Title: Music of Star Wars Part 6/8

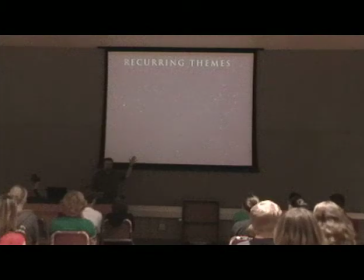7:35 there's that choral element there, but also this running. And there's another theme, another melody over there. All three of those are parts of this theme.
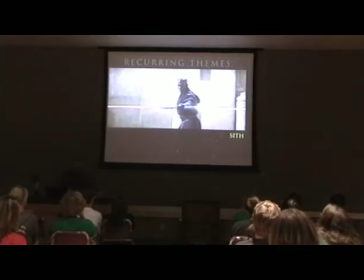7:48 And I say it represents the Sith, but in the same, in the way that it represents the Sith, it naturally represents the conflict between Jedi and Sith, the presence of evil and the conflict that results.
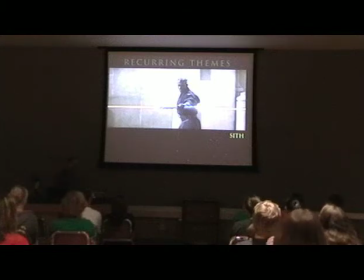8:10 So here's an example of where it's used. I think the choral element is used here.
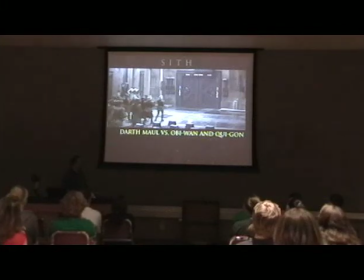8:15 I think the whole thing is used
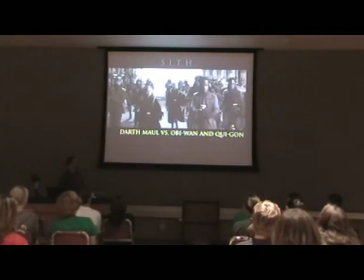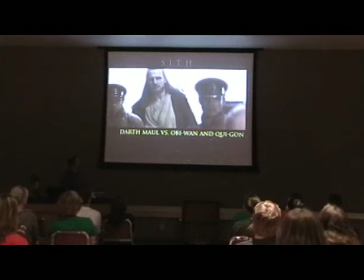8:25 here.
Real memories. We'll take a long way.
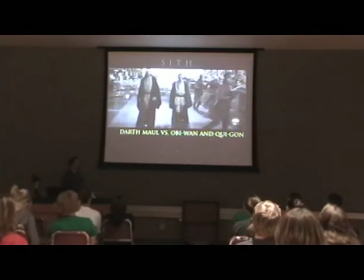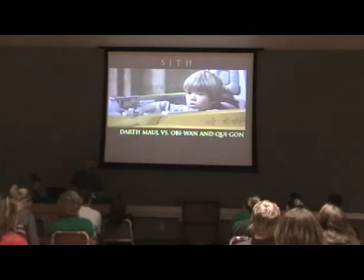8:34 But here's a scene in episode 2, a real interesting use of this theme, because there's no Sith around.
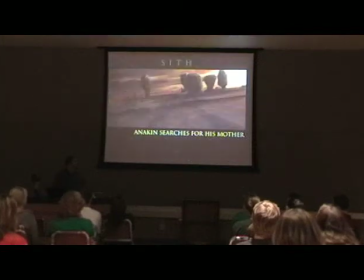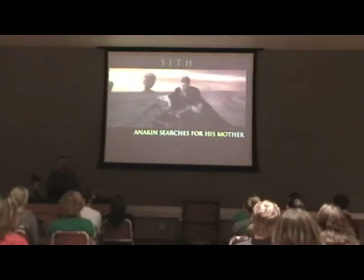8:49 We hear the Sith theme here.
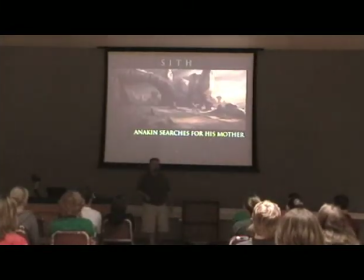8:57 I think that's really interesting because it adds so much to the story in this scene. I mean, they could have played Happy Trails or something like that, and entirely done something different. But the fact that it's playing the Sith theme, you know what's going through his mind.
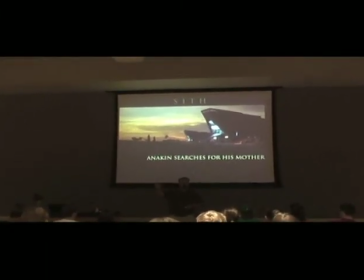9:10 He's feeling that conflict. He's feeling the rage and the anger towards the Sand People
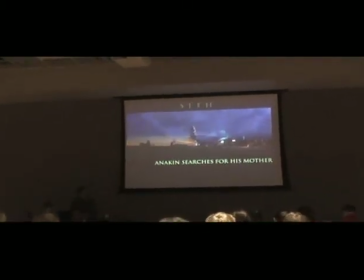9:17 for abducting his mother, and so he's confronted with that evil in his own mind. Here's an example.
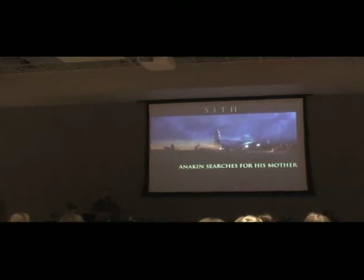9:27 This isn't the Sith theme, but it's an example of the use of voices in that way that I was talking about,
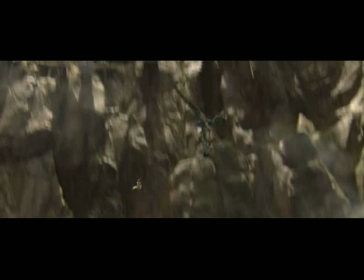9:35 where things are not going well, and the players